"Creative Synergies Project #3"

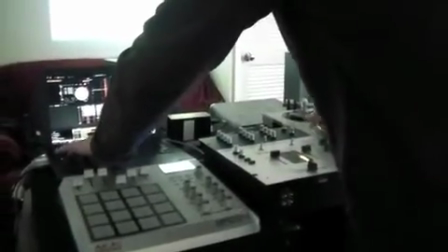For my third and final collaboration this semester, I worked with Aaron Wertz, rather known as Cutter J the Absurdist.
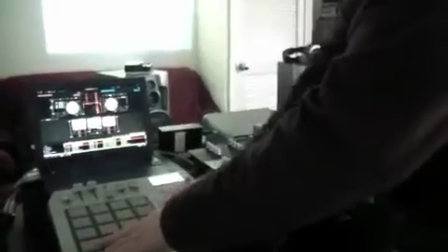He is known around Wichita for his unique and constantly evolving electronic music performance art show.
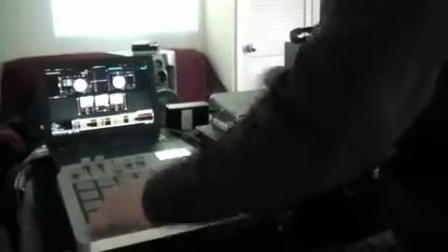He uses the format of a DJ show as a theatrical experience.
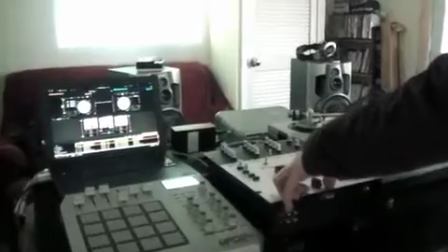In our initial meeting, he explained how it is possible to manipulate 2 clips of video footage at a time.
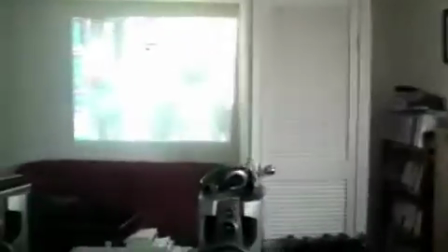In our first of hopefully many collaborations, I want to experiment and play with what kind of dance footage I need to create in order to have it
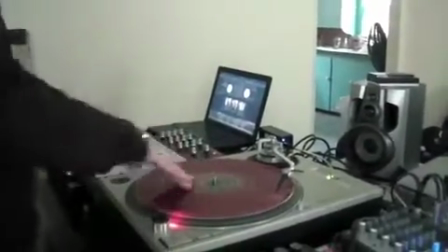manipulated live later and achieve the desired effect that we want.
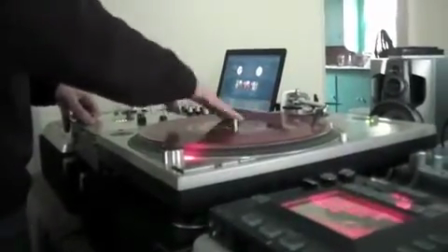Meaning, how do the possibilities and limitations of Aaron's equipment dictate how I have to approach the creation of movement phrases?
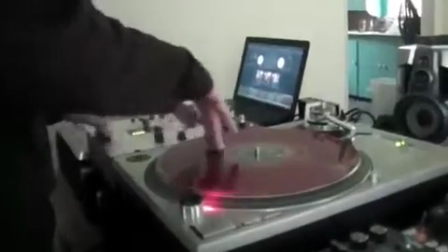Then we must also discuss how he goes about choreographing his live manipulations.
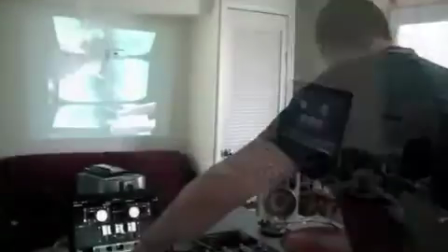I am also extremely interested in playing with how we can lace our video manipulation work with the tap work he does with the vocoder,
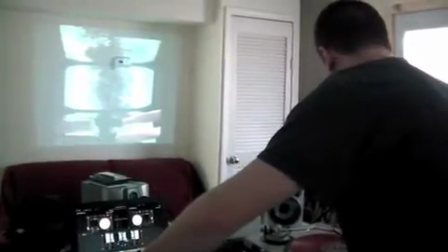a device that causes his feet to determine the rhythm and tempo of the pitches that are heard.
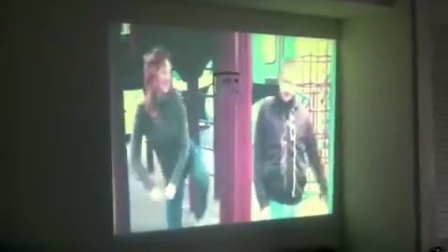As far as capturing initial footage, we discovered that margins are so important.
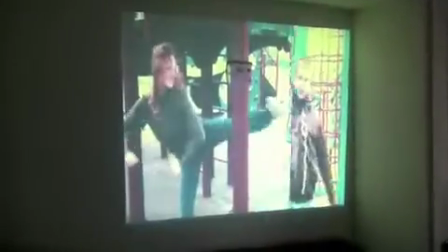This project has finally presented the importance of this to me in a concrete way.
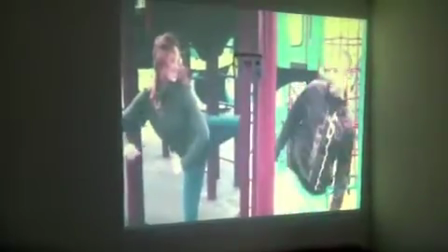If the margins of the initial footage are not tended to down to the centimeter, then it does not line up correctly later.
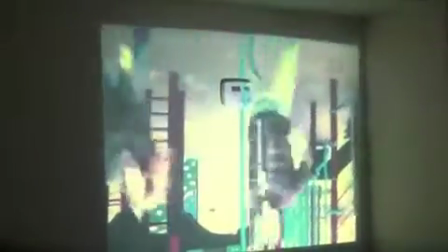As Aaron and I were deciding what transitions to use, such as horizontal wide, the vertical push slide,
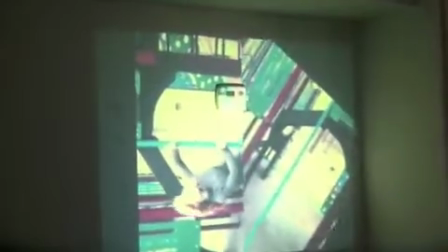and/or rotate, I realized I was tending to the steps between the steps, not the steps themselves.
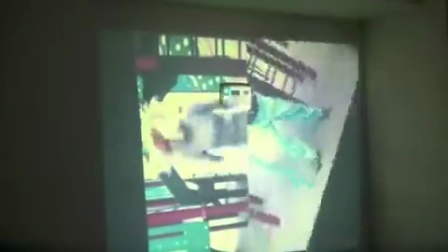This was huge for me. The steps between the steps dictate the steps.
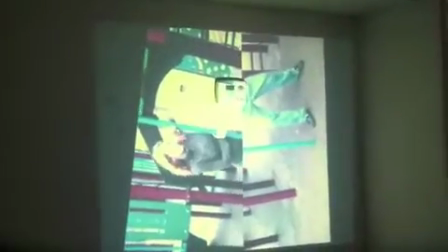I always focus on the steps, the pictures made. I need to focus more on creating and intending what happens in between.
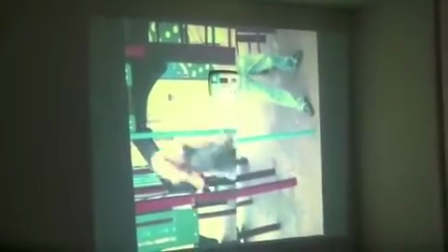I usually look at that as a separate layer as opposed to part of the creation process.
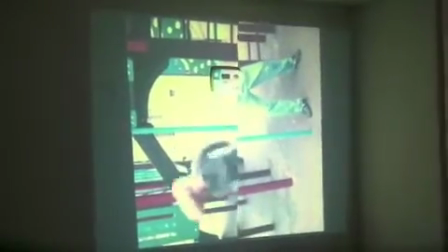Impetus as opposed to afterthought.
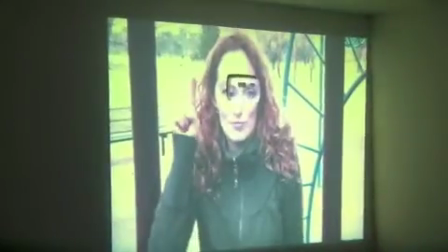Even the timing and quality of Aaron's finger on the MIDI board has to be choreographed.
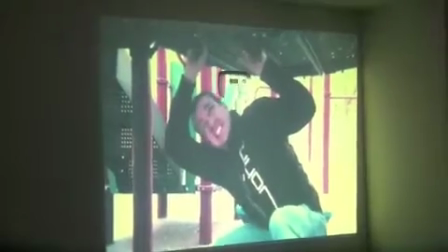How a movement begins and finally dissipates and comes to an end became incredibly apparent.
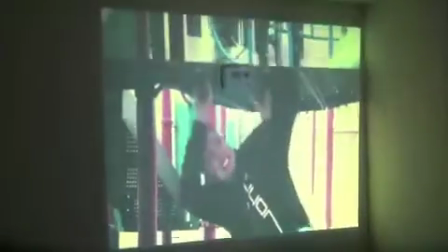Basically, all the details became the content, as opposed to content containing details.
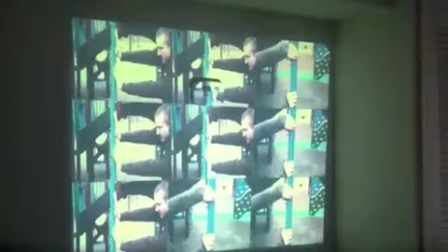Margins don't just have to separate or end something, they can connect, such as the Brady Bunch squares.
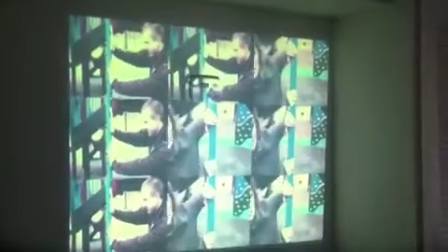The margins of the initial shot bled together to form a Busby Berkeley-like picture,
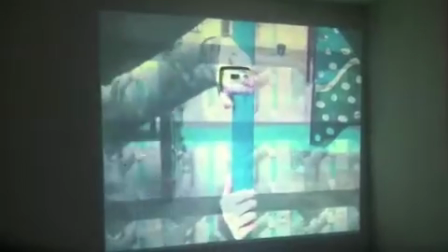connecting all the limbs through the margins.
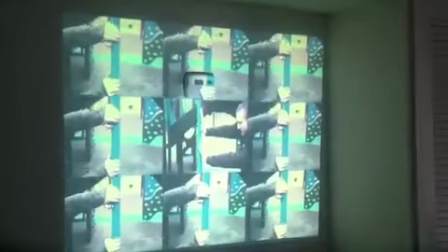We were able to fragment not only body parts, but rhythms that were all part of the whole,
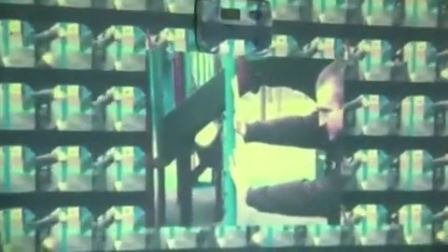such as I had a full shot of Aaron pressing away from the pole, with hundreds of tiny Amy hands flicking off the pole.
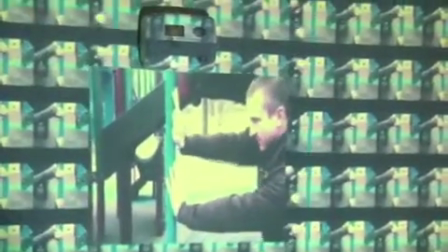It was such a lovely contrast of different qualities happening simultaneously.
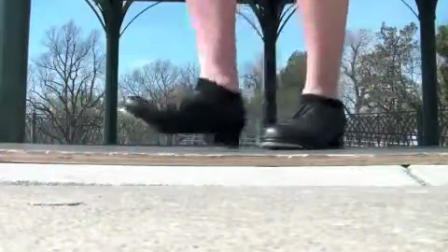For our second meeting, we wanted to focus on playing with tap shoes, the vocoder,
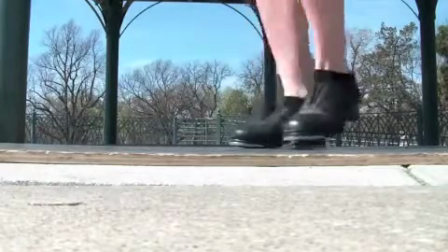and investigating specific manipulations that may or may not affect genre.
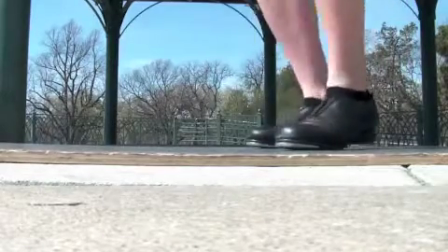Therefore, we filmed clips of us tapping on a piece of plywood and then played with manipulating the timing of our steps.
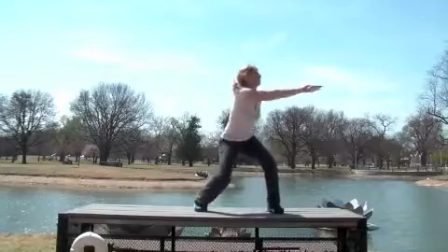We also filmed a traditional jazz phrase and balletic phrase in order to apply manipulations to
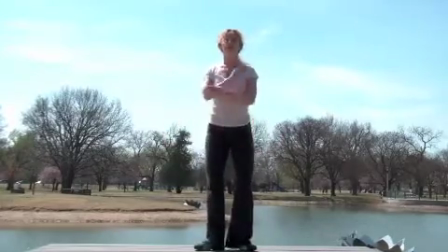investigate what specifically affects genre and what could be possible identifiers of genre.
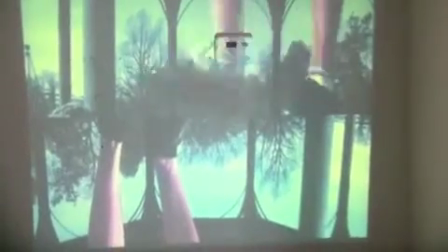My natural use of timing in the tap phrases was very predictable.
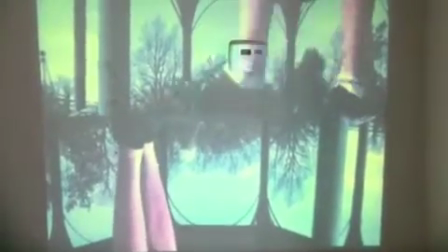I felt the need to keep things simple because we are still trying to figure out exactly how to film a sequence so it is at its best for later manipulation.
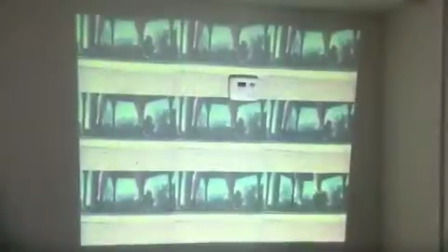However, when we first tried to put the 2 sequences together, our timing was not perfect,
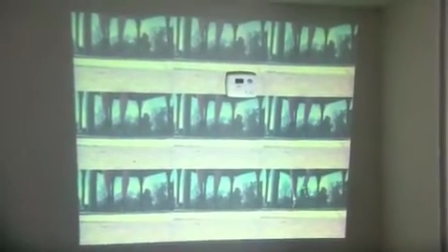a tempo miscalculation on my part, or maybe a beautiful mistake.
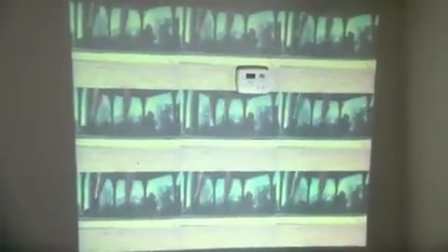My natural instinct is to come in every 2 counts, but footage kept syncing up a half a count off, and it turned out to be incredibly interesting.
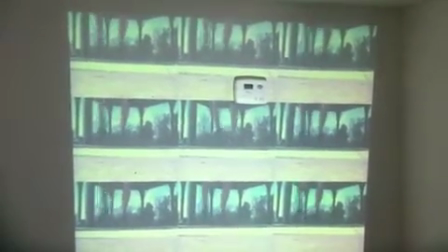I discovered I can push my timing boundaries so much further, to very unsafe places where they might even fall apart,
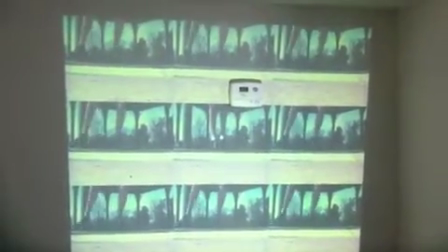but then I really have the audience holding on to every step and every sound.
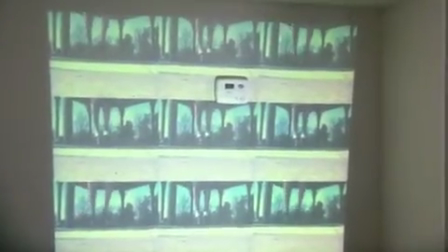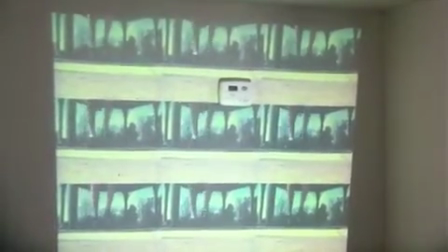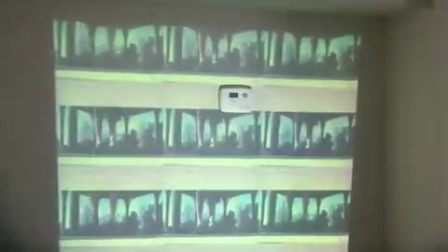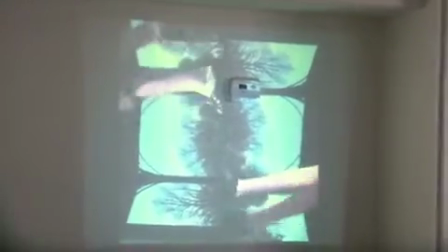As Aaron manipulated a riffle step and repeated it in numerous rhythmic patterns,
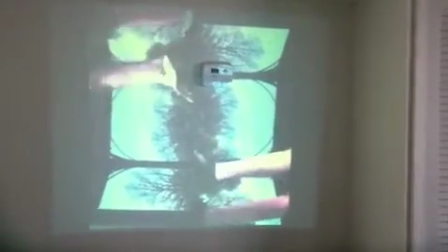I realized I have been thinking of fragmenting my body, but not further transferring this concept to tap.
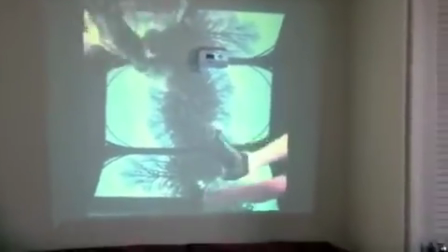Once again, in tap, I can fragment certain rhythms that are part of the whole in order to draw focus to those rhythms.
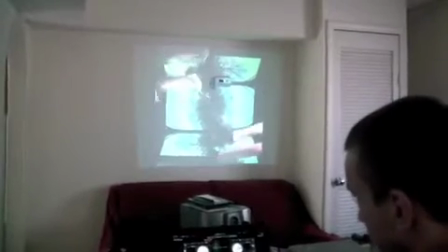Moving it faster and faster and faster.
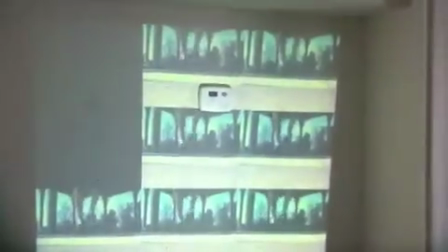I am becoming extremely fixated on what is not seen, taking things away,
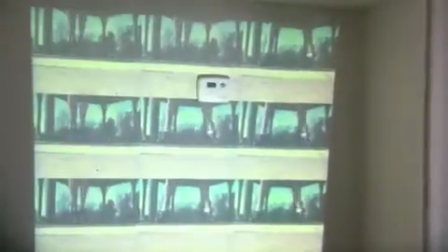subtracting, silence, stillness, all the things I do not do naturally.
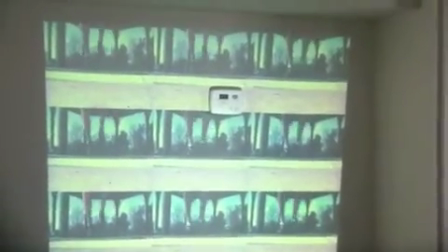Aaron used the fade button during a grid sequence that would make my body disappear for a bit,
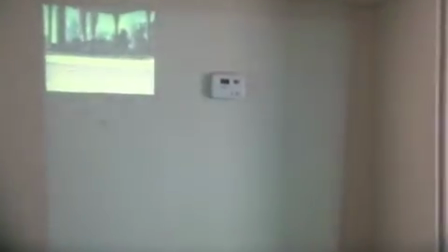and then his body would disappear for a bit, or the two would replace each other.
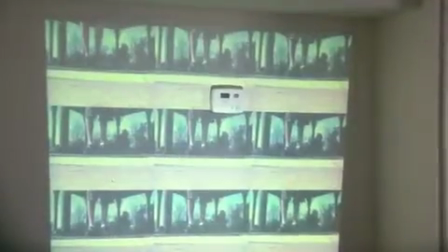The absence of something is so powerful.
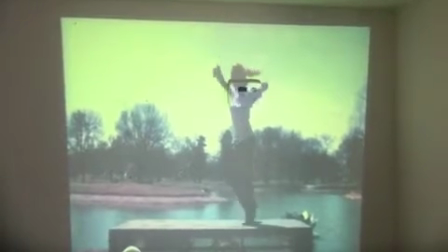When investigating genre, we discovered that when he manipulated my legs in a rapid manner in my traditional jazz phrase, it almost took on a tap quality to me.
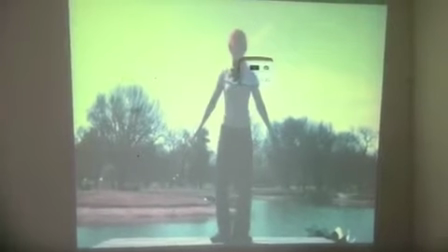When he manipulated my preparatory movement into a move in a rapid manner, it took on a hip-hop quality.
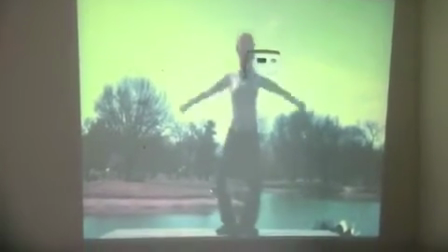In the ballet phrase, when he rapidly manipulated my torso, it also took on a hip-hop quality.
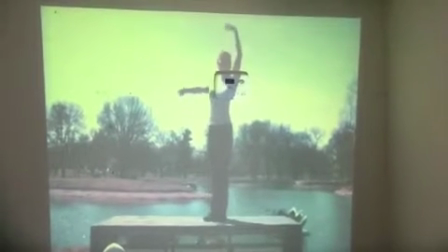I found so many new possibilities for movement when he manipulated me backwards,
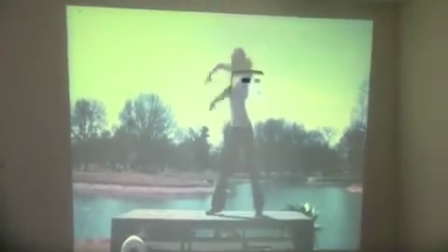because obviously I do not move backwards, but it was so much more interesting.
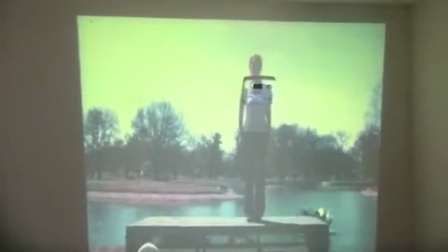Therefore, I decided that in this experiment, it is the quality of movement,
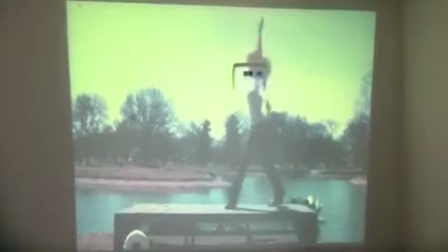speed of movement, and articulation of the torso that defined genre for me.
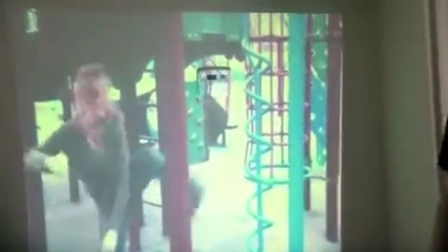In the future, Aaron and I would love to create an interactive component with this.
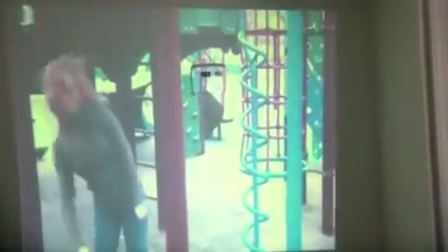Therefore, our last meeting consisted of using the simple footage we have taken and finding
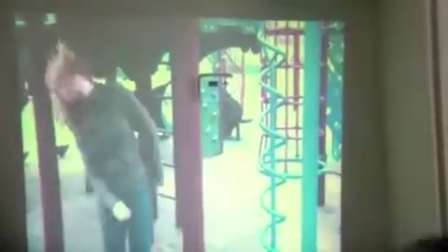ways to have a live dance dialogue with the footage that Aaron is manipulating live.
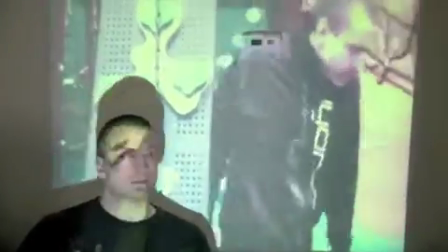We made countless discoveries about possible approaches to interactivity between manipulated footage and live movement,
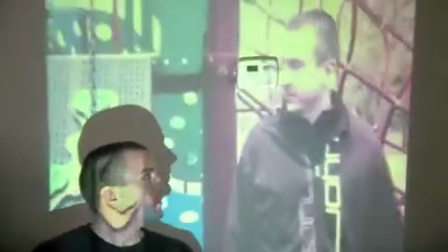such as total collaboration must be sought and achieved, meaning the initial filming,
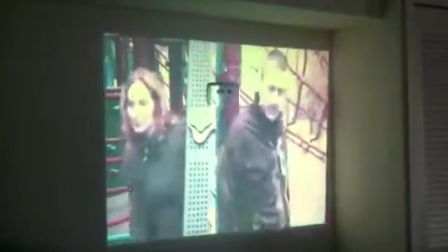live manipulation, and live movement phrases cannot exist without each other.
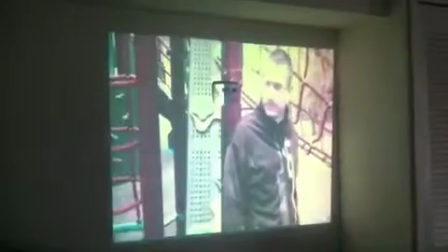They are inseparable. Also, external versus internal dialogue became concrete for me in this project.
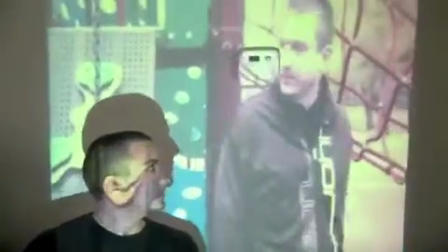When the live person and the person in the footage are the same, then the manipulations incite an inner dialogue.
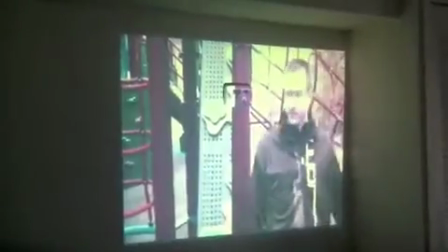When the live person and the person in the footage are two different people, the manipulations incite an external dialogue.
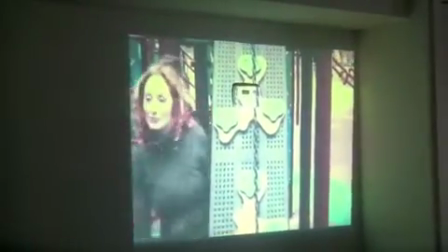I also wonder how this newfound rule can be broken.
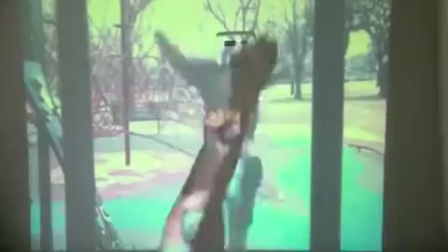Our future collaborative methods and ideas include: a live performer could possibly be kicking, punching, jabbing, etc.
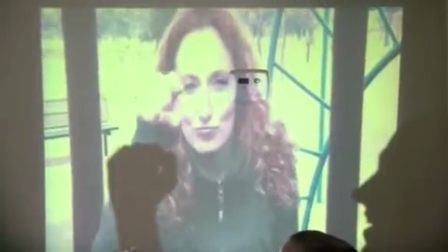The manipulated footage. This creates a dialogue between the live performer and the virtual performer.
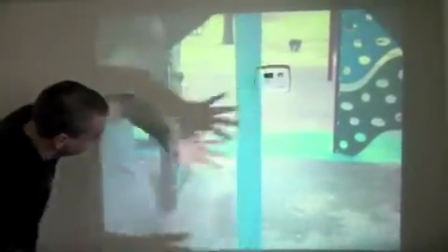We want to explore the use of shadows and how shadows can be a tool to achieve fragmentation.
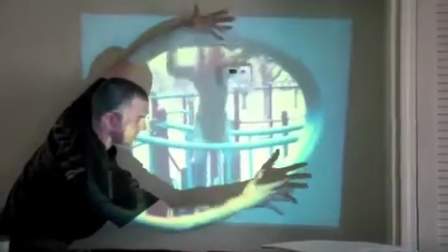We want to explore the use of margins with real people dictating the actual frame that the audience sees.
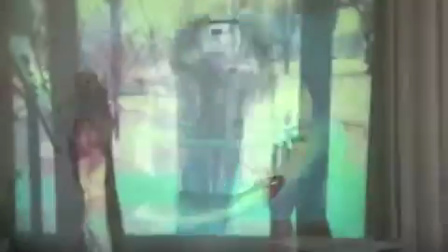This is a huge correlation to the dance on camera work I am doing in examining practice right now.
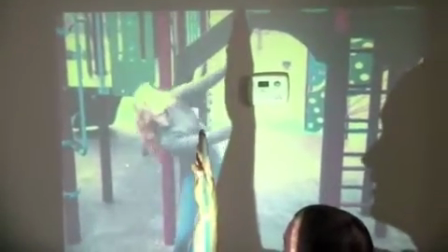Three-dimensional aspects can be explored. We noticed that this effect was created when the manipulated dancer seemed to pass between
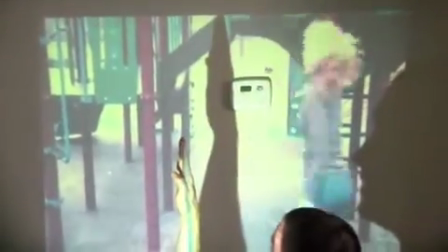the real arm and the shadow of the arm that was being supplied by the live performer.
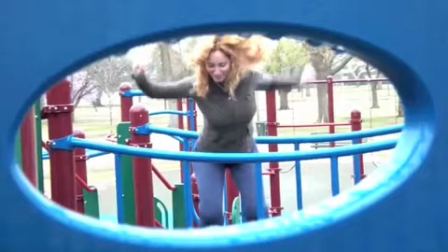Basically, we realized that our brains were on fire and decided to focus solely on possible approaches to creating a rhythm experience,
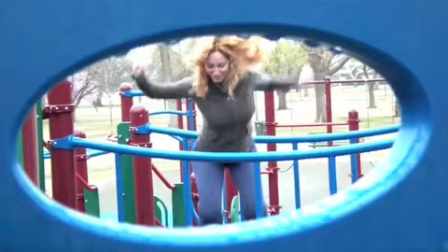complete with tap, electronic music, and visual projections.